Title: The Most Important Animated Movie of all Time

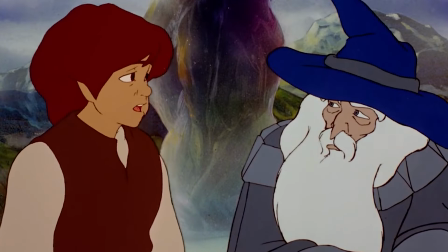(4:07)
This film did a lot of things that you rarely saw in many animated films from around the time. It took risks and was not afraid to take itself seriously. Now I know all the diehard Jackson fans are typing out their angry comments right now, so just please let me explain why Ralph Baskhi's Lord of the Rings is one of, if not the most important animated movies of all time.
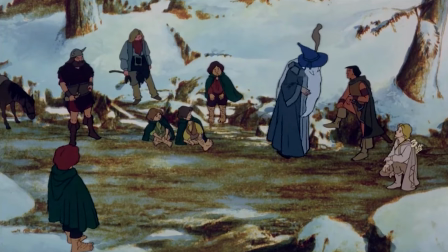(4:25)
Now I'm sure that everyone knows the story about Lord of the Rings, right? To put it very simply, some lads have to travel around Middle Earth and destroy the evil ring. Now that's me condensing the story down as briefly as I can. Explaining the full entire story would take God knows how long.
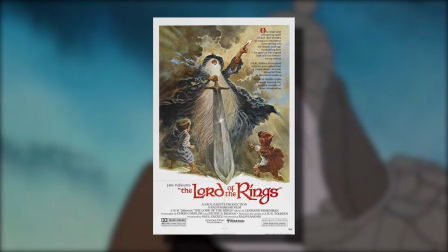(4:40)
Now this particular film is an adaptation of 2 of the books, Fellowship of the Ring and The Two Towers.
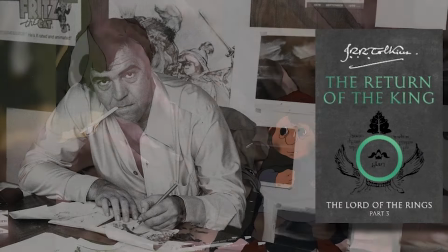(4:45)
Bakshi, however, never got to adapt Return of the King. Instead, Rankin Bass made their own version, the same people who made The Hobbit.
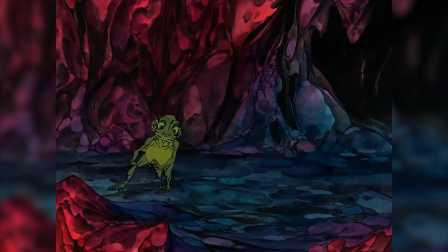(4:52)
And it's certainly an interesting watch? Yeah, it's very interesting.
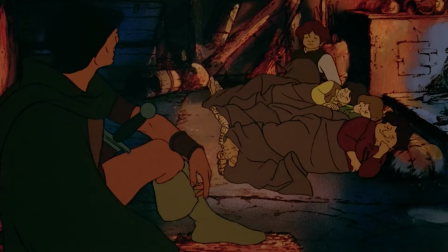(4:57)
Now, I will say this, trying to adapt 2 large books into a 2-hour animated movie was never gonna work.
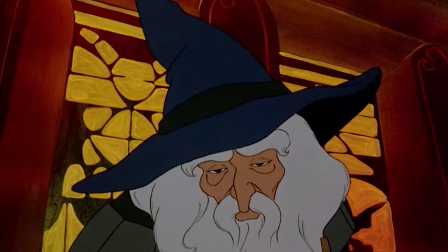(5:04)
And while I was watching the film, I did notice certain points where the pacing was really rushed.
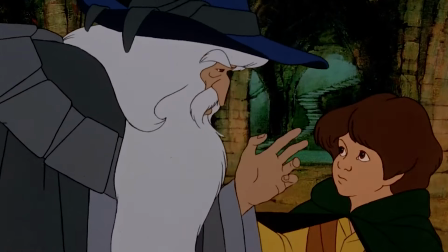(5:09)
It's not awful, but it's distracting. Characters don't really get a lot of time to work off each other, scene transitions are jarring and confusing,
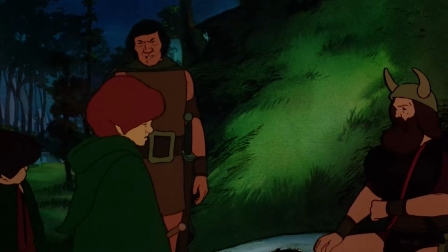(5:17)
the world building isn't as strong as the Jackson films, and it just feels really weird sometimes. But having said all that, I'll admit that it's rather impressive what they were able to do with a 2-hour runtime.
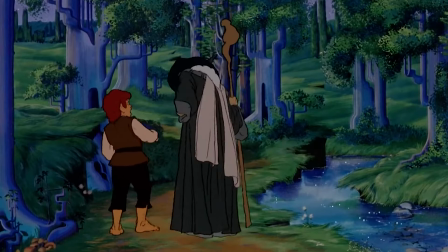(5:26)
While a lot of scenes were rushed here, there are also a lot of scenes where they take their time and let viewers get immersed into this world.
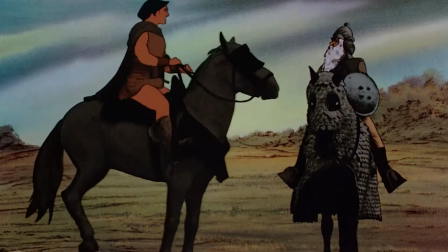(5:33)
The film has a lot of show-don't-tell moments that are done extremely well. Certain moments that come to mind would be one of the scenes where Gimli finds out that his cousin died. Instead of crying or playing dramatic music or making a big deal out of it, he just kind of walks away in silence.
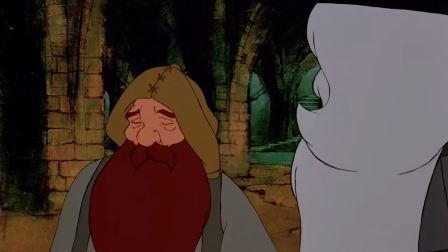(5:47)
You can tell just by looking at his facial expressions that he is clearly heartbroken, but that's all they needed to do.
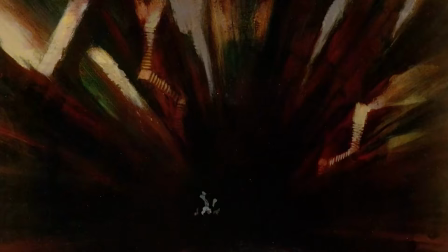(5:53)
Or the scene where they arrive in Lothlorien after Gandalf had fallen with the dragon. The whole scene is very whimsical yet kind of haunting.
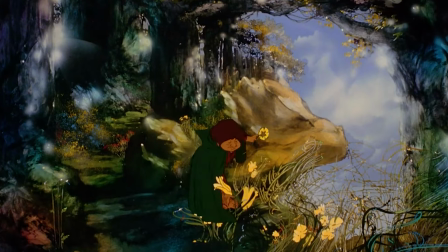(6:00)
There's this one really short yet kind of beautiful sequence where the characters just sort of play around and process what just happened.
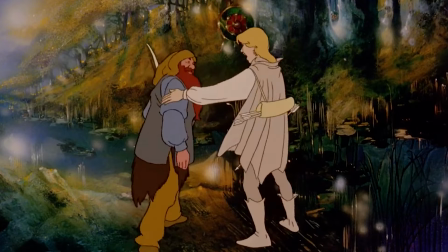(6:07)
You can see them slowly bonding and having fun with each other. It also helps that there's a song in the background called Mithrandir.
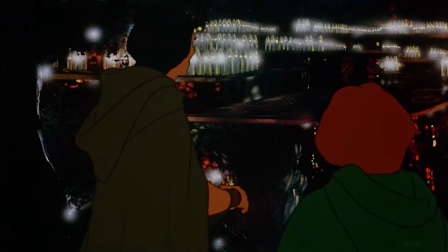(6:13)
They play it very briefly, but man, it really adds to the scene. It is an amazing song. There's also the scene later on where, oh, hold on, spoiler alert, 3, 2, 1, where Boromir dies.
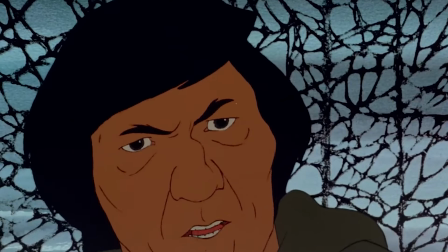(6:25)
Again, they don't play out the dramatic music or have all the characters crying. It's a very quiet yet really effective moment.
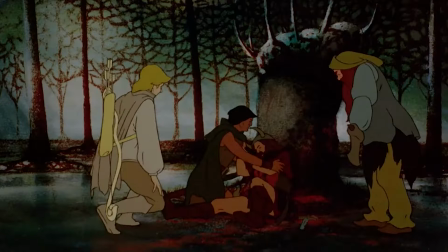(6:31)
Seeing this character that we've grown to love slowly die and all of his friends just taking it all in is kind of beautiful.
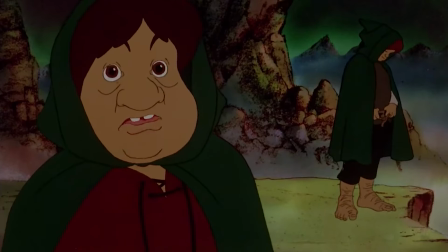(6:37)
All these moments, in my opinion, really add to the feeling of this movie. It's not afraid to be slow, dramatic, and give viewers the time to process what they are seeing.
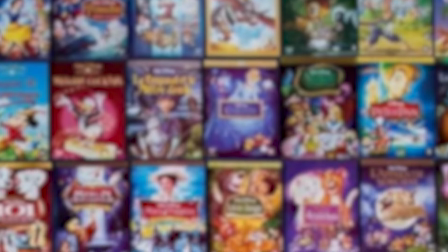(6:45)
To give you a better idea of what I'm talking about, let's say you were to watch an old Disney movie that was an adaptation of a book.
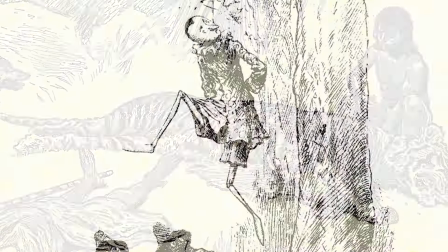(6:51)
You would notice just how much they deviate from the original source material. A lot of these old stories were dark, mature, and kind of fucked up.
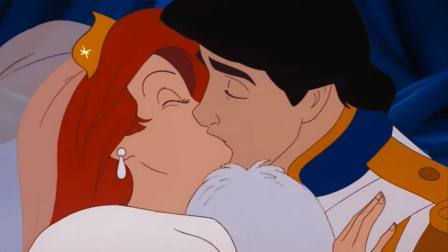(6:58)
But when Disney adapted them, they became very bright, colorful, and always made sure they had a happy ending,
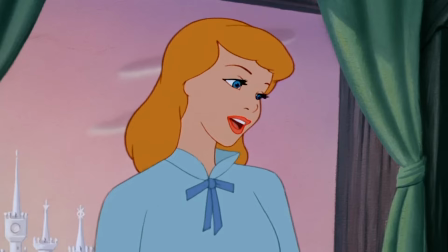(7:04)
focusing more on comedy and having funny characters rather than being a faithful adaptation. Which is fine, and it clearly worked for Disney.
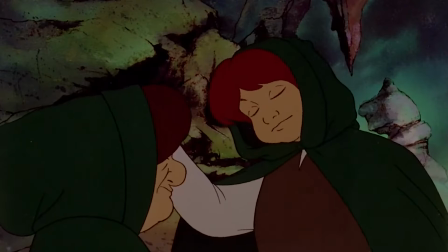(7:11)
But with Lord of the Rings, trying to tone down the drama and make it more comedic and lighthearted would just not work for the type of story they were adapting.
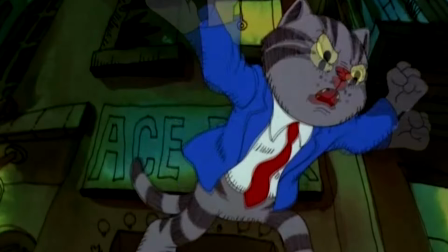(7:17)
Baskhi knew that he couldn't make the film similar to something like Fritz the Cat, so he went out to stay as faithful to the books as he possibly could.
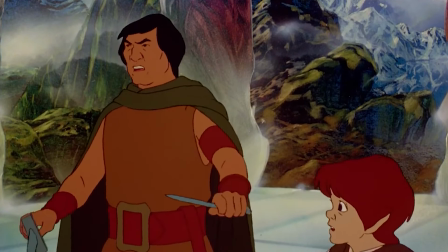(7:25)
The characters speak in this very grand and epic manner. They don't shy away from the more darker elements or try to make it more comedic.
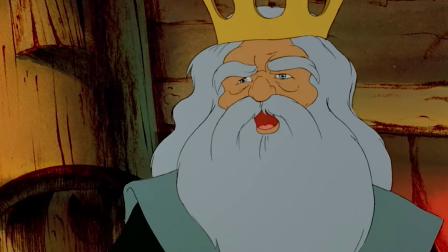(7:31)
They made an adaptation that felt like the book was being directly translated to the screen. This was very uncommon to see in most animated movies at the time, or hell, even most live-action movies.
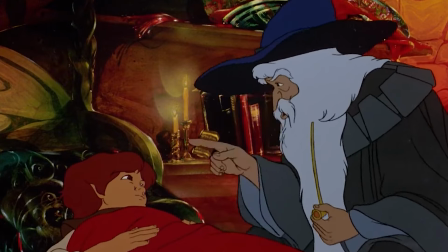(7:41)
But okay, looking past the story, what about the characters?
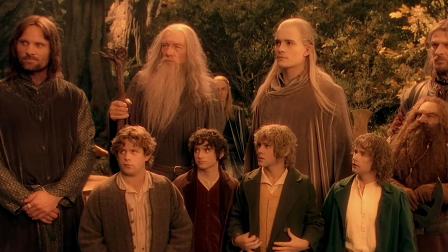(7:45)
In the original Peter Jackson trilogy, the characters are without doubt the most important and memorable parts.
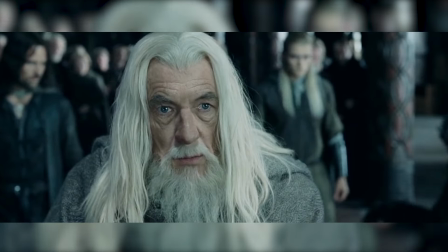(7:50)
We all know about Gollum, Frodo, Gandalf, Legolas, Aaragon, and just all the other characters.
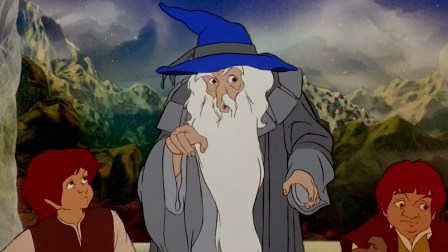(7:56)
And with Ralph Baskhi's version, the characters are certainly not as well defined as they are in the Jackson movies, but I really do believe that there's something special with them here. Now, when talking about this particular film, especially its characters and the flaws, almost everyone points at Sam.
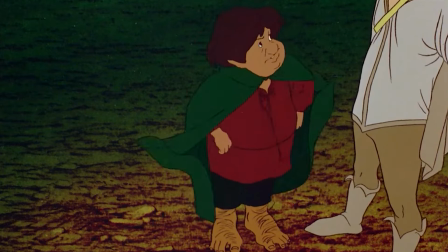(8:10)
And yeah, I will admit, he can be quite annoying sometimes.